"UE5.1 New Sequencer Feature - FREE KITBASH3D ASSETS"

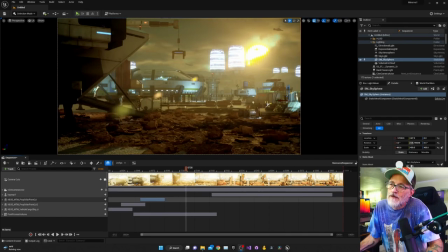[0:00]
Hey, what's up everybody? So I'm back to Unreal Engine again this weekend. The new 5.1 version is out and has quite a few improvements that I'm pretty excited about. I'm going to talk about one specifically for the sequencer that I am super excited about, and I've already found myself saving quite a bit of time.
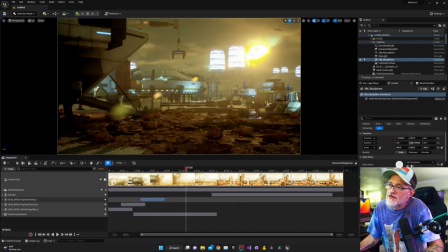[0:17]
Working on a new little project here. This is just sort of an exercise. KITBASH3D has put out a new free kit for Mission to Minerva. And they're inviting people to create, you know, images or videos or whatever using this free kit.
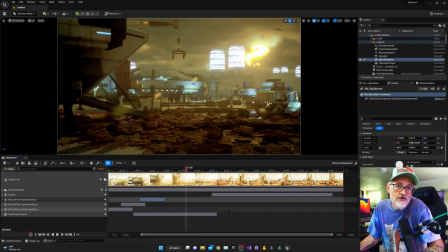[0:35]
It's got some pretty good stuff in it, so everybody should grab that for free. I'll put a link in the description. And I probably will submit this, but it's really more of just a practice. There's already quite a few out there that are really good.
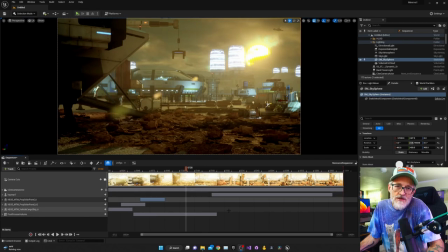[0:50]
I'm just trying to mostly work on dynamic range, trying to make things look a little more cinematic instead of more like a video game cutscene. Kind of difficult, but I think I'm getting there slowly. So anyway, this is my current project,
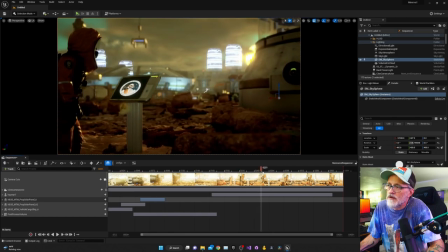[1:03]
and I'm just making a simple little video where, or a clip, maybe like an intro clip or something.
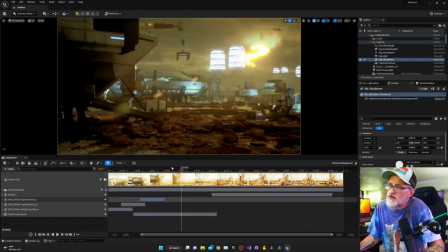[1:10]
This would be, you know, that kind of shows the base and then pans over here to
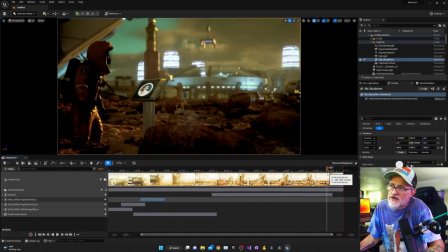[1:16]
this worker that's going to be tapping some things out on the screen and working on an animation for this guy,
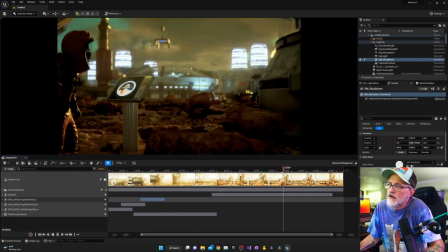[1:21]
as opposed to just the idle animation that you see that he's using here.
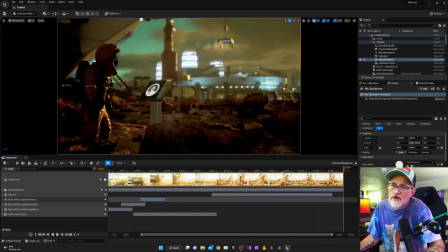[1:25]
So he'll reach up and, you know, press a couple of buttons on the screen, and I'll probably change this to be a custom video. But everything you see here is from the KITBASH3D free kit, except for the rocks and the landscape. These are all from Quixel Megascans, I believe they are,
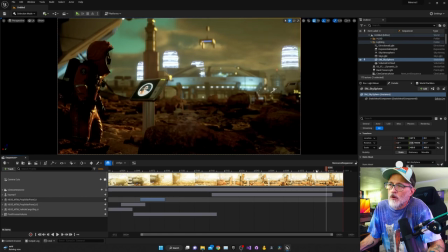[1:44]
and I've got quite a bit more work to do on filling out the environment to make it believable.
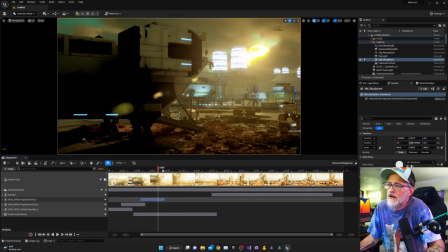[1:49]
You know, like there's still some gaps in through here that I need to fill some things in. But with this, you know, I started out the way that I always do. I put a couple of things in the frame and I set my camera up,
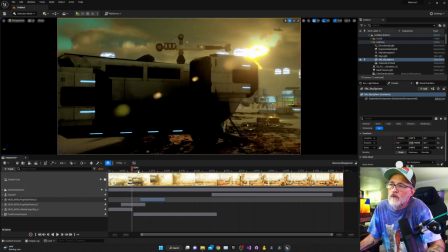[2:02]
and then I kind of get an idea of the camera motion that I want, and I just start to build things around.
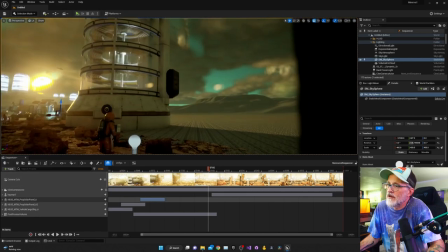[2:09]
And let's see if I can easily shift over. Yeah, so as you can see, I did not bother
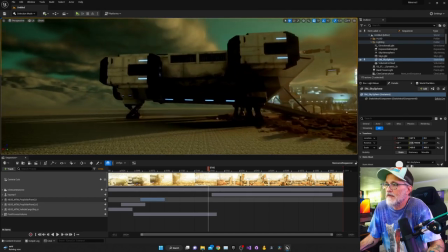[2:21]
I didn't bother building anything else other than what's going to be seen. And like I said, I still need to fill in a little bit under the ship and some other little places, but
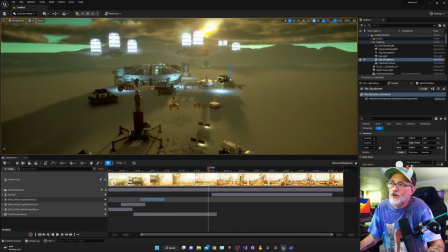[2:32]
you know, it doesn't take a whole lot to build a scene, and this,
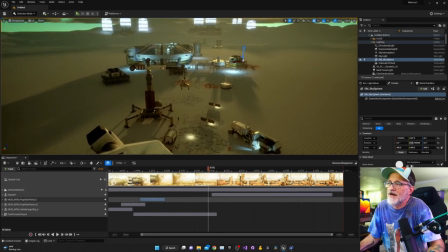[2:36]
you know, doesn't look very realistic from this high up, obviously, but from down low in the camera angle, it's not bad.
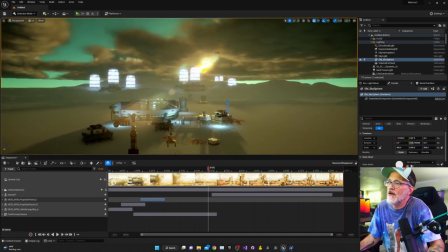[2:42]
You see I've got a couple of ships up in the air, just to kind of show some things there.
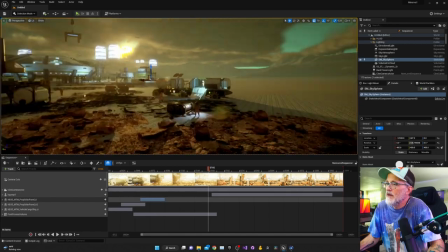[2:49]
But let's see, I put a couple of other people over here doing some things. They need to have some motion, some animations.
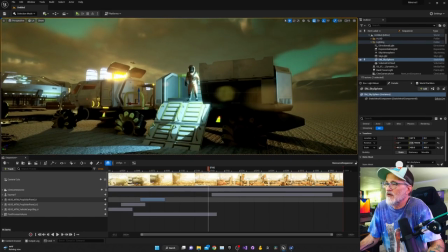[2:55]
This guy's going to be working on something here. This guy's probably going to walk out of this little thing and just kind of walk out into the light.
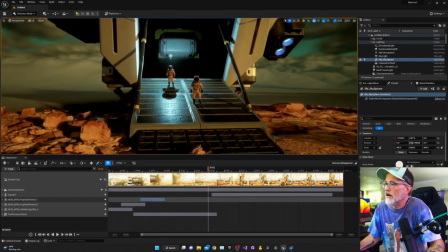[3:03]
These guys are going to be probably walking down. Maybe they're going to be pushing something.
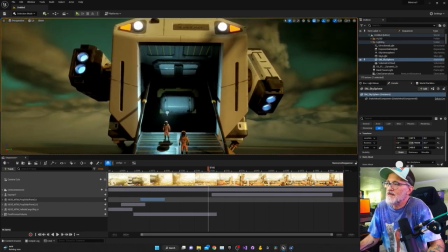[3:10]
But as you can see, these assets are great for free.
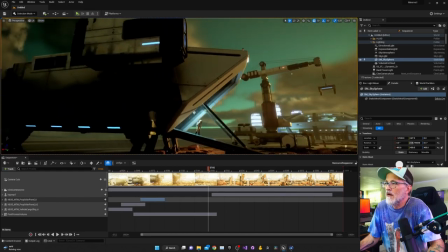[3:13]
I think that once I add some decals to this and add some more atmosphere,
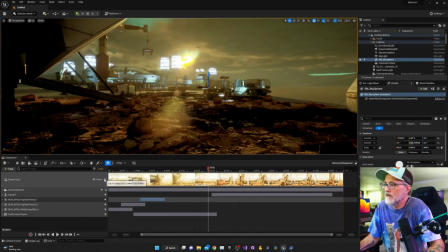[3:20]
it'll become a little bit more believable, not quite video game looking.
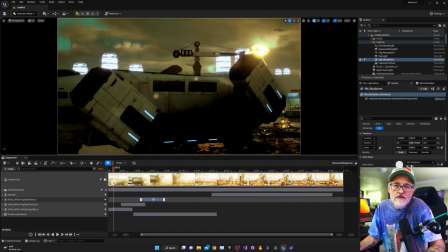[3:26]
Let's talk about my favorite thing so far in 5.1 that I have experienced. Used to be that if you wanted to set keyframes in the sequencer, you would have to,
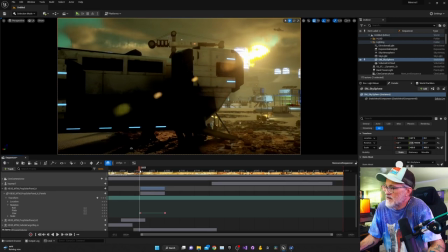[3:39]
you know, set your keyframe here and set your keyframe there. And let's see, what is this? This is, okay, so this is one of the solar panels here that's moving.
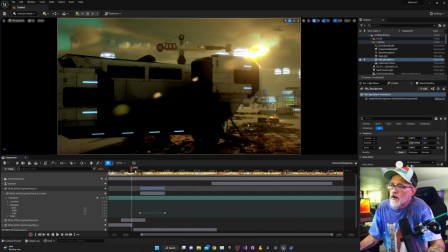[3:48]
So this little thing right here, as the camera pans around, it starts to spin around to try to find the sun.
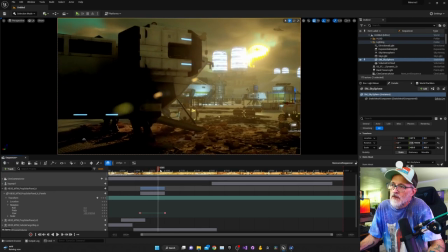[3:54]
And then the other one behind it does the same thing.